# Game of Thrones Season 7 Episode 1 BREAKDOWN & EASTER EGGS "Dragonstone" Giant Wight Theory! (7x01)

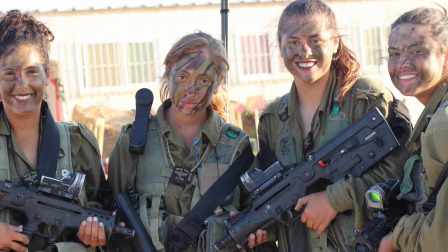493s
For instance, in the Israeli army, the reason why they've had to enlist women in their forces is because there's just not enough people to give them a proper defense without women. But really, the idea that times are so dire that even children must take up arms reminds me a lot of the American Revolution, where really,
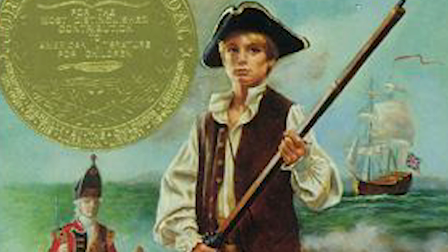507s
I mean, if you were 13, you were well old enough to go into battle. And this is even worse than that situation. It just really shows you how dire things have gotten. Wolf. But there's one slight glimmer of something positive out of that.
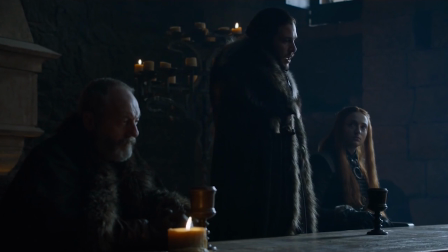520s
Notice that Jon Snow has just started the end of the age of women being treated differently from men. Brienne's been on this path for a long time, but someone like the King of the North finally embracing the idea that women can fight just as well as men. That, at least for the future of Westeros, could be great. Yeah, and if you think about it, it was really Ygritte who instilled that idea of chivalry having to come to an end in Jon.
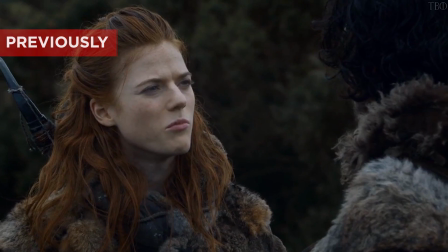542s
So really, by making this argument, he's honoring her memory. But one really cool thing about this scene is if you're looking closely,
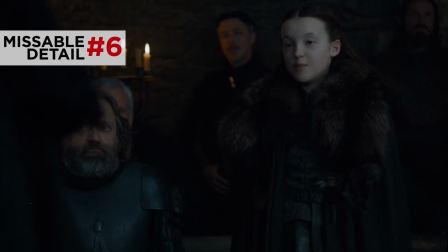548s
the editing and the reaction shots of all the characters are really telling a secret conversation that's going on during Jon's speech. Yeah, if you were watching this and you were like, I feel like there's something going on between all these people, you're right. We're gonna break that down for you. Each person here is actually thinking about someone that they've lost.
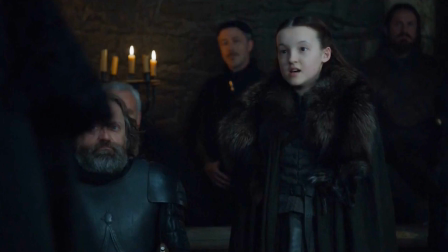564s
Right, so we start with badass little lady Lyanna Mormont. That was fun to say.
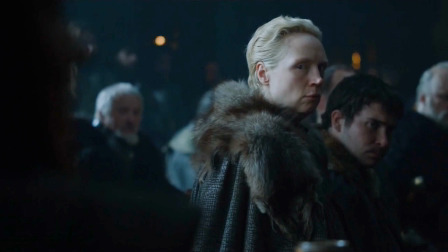569s
And she's staring at Brienne, admiring this female warrior, and it's reminding her of her mother, Mage Mormont, who has passed away. She was a great great warrior as well. But then when Jon says, not just the boys, that wasn't an impression at all.
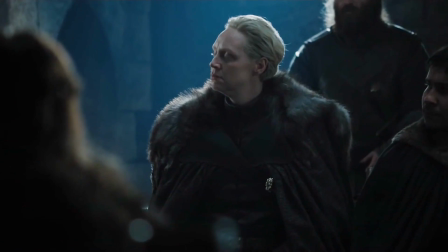582s
I thought it was going to be. I thought it was perfect. I thought it was going to be an impression. I was like, mine next to Kit Harington? Or? Brienne looks over at Jon and she's impressed that he would allow women to serve.
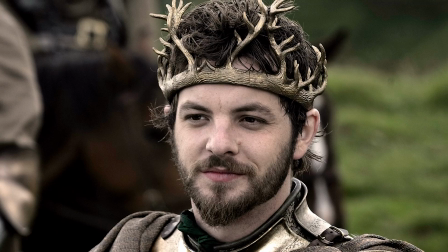590s
Boom, she's being reminded of Renly Baratheon. He let her serve.
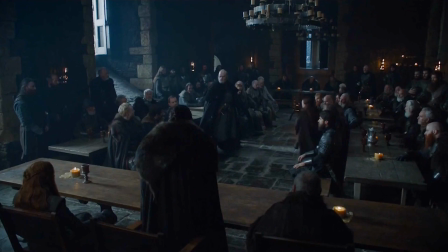594s
And then Lyanna interrupts Lord Glover by saying, I won't knit while I let men serve for me.
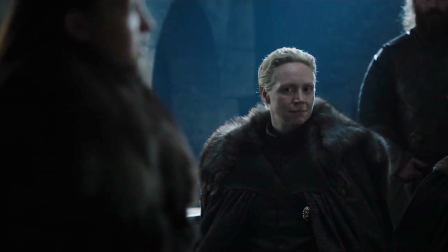600s
And Brienne nods approving. And in that moment, Lyanna reminds her of herself as a young girl picking fights with these bigger men.
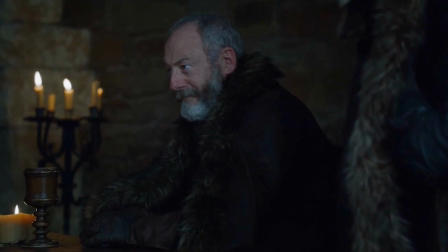606s
And then Davos smirks the moment when Lyanna interrupts Glover again. And of course, he's thinking about Shireen Baratheon.
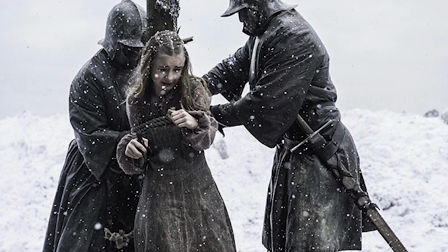613s
And notice how his smile fades a little bit because, yeah, he's remembering what happened to her. Each one of them is reminiscing about someone they've lost or a version of themselves that they've lost. And it's all done through editing. That's awesome. Okay, so right here, Jon starts dropping some important references to places on the map.
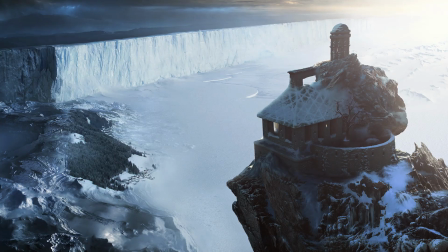627s
He mentions Hardhome, Eastwatch by the Sea, Carhold, and Last Heart.
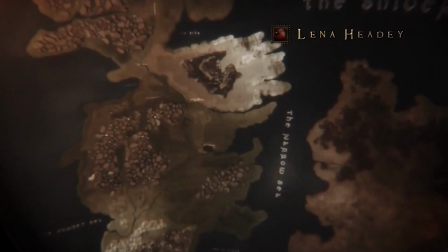630s
And if you think about it, this is really the first time on the show where they've really started to define where things are in relation to each other on the map. Like in the past, it's just been kind of like, they're in the north right now, or in the south, or they're very far away.
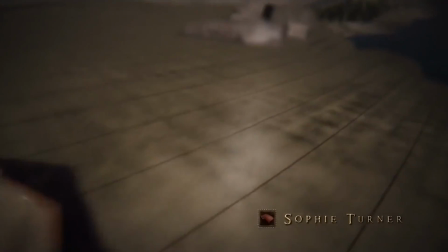643s
Maps, of course, have been shown, obviously in the opening credit sequence, but usually it's really zoomed in and we don't really get a sense of where things are. But this episode changes all of that. And not just in the way where it's like, great, we know geography better now. It's actually a thematic reason they're introducing all of these maps and the talk about where everyone is and specifically how near they are. So one of the major themes of this episode is that the world as we know it is shrinking. People and places are coming together, getting a little too close to each other. It's becoming almost a small town where you can't even avoid bumping into each other. We're becoming 4x3. No. And this whole idea of geography and maps and where things are in relation to each other comes up throughout this episode. And we'll point it out as we go. Next up, notice that when Sansa openly defies Jon, look at her costume.
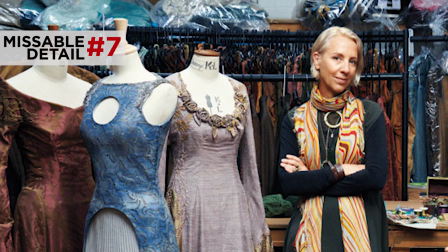689s
Now, this is totally new for this season. The costume designer Michelle Clapton described this as she wanted a real strength and she wanted Sansa to have embraced everything that's happened to her.
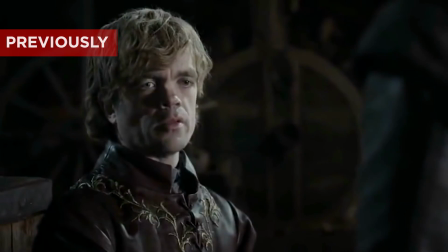698s
And wear it like armor, much like how Tyrion told Jon Snow to do about the things that have attacked him. But running down, our style expert, go ahead. All right, designers, we got a heavy belt that wraps around the neck and goes to the waistline, covering a double-breasted dress. Basically, the idea is she wanted Sansa's inner monologue to be, no one will ever get to me again. Then check out that circular necklace.
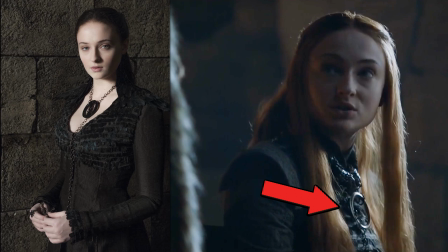717s
That evokes the one back from Black Swansa, to use his, use his term, back in season 4. Also, they want to work in some of the feathers from that dress back in the earring. But then if you look super closely, look at the pattern of the stitching.
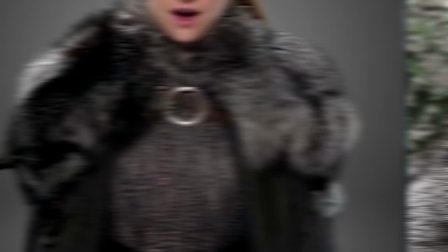729s
The designer wanted that to look like fishes swimming, of course, to honor her mother, Catelyn, who was a Tully.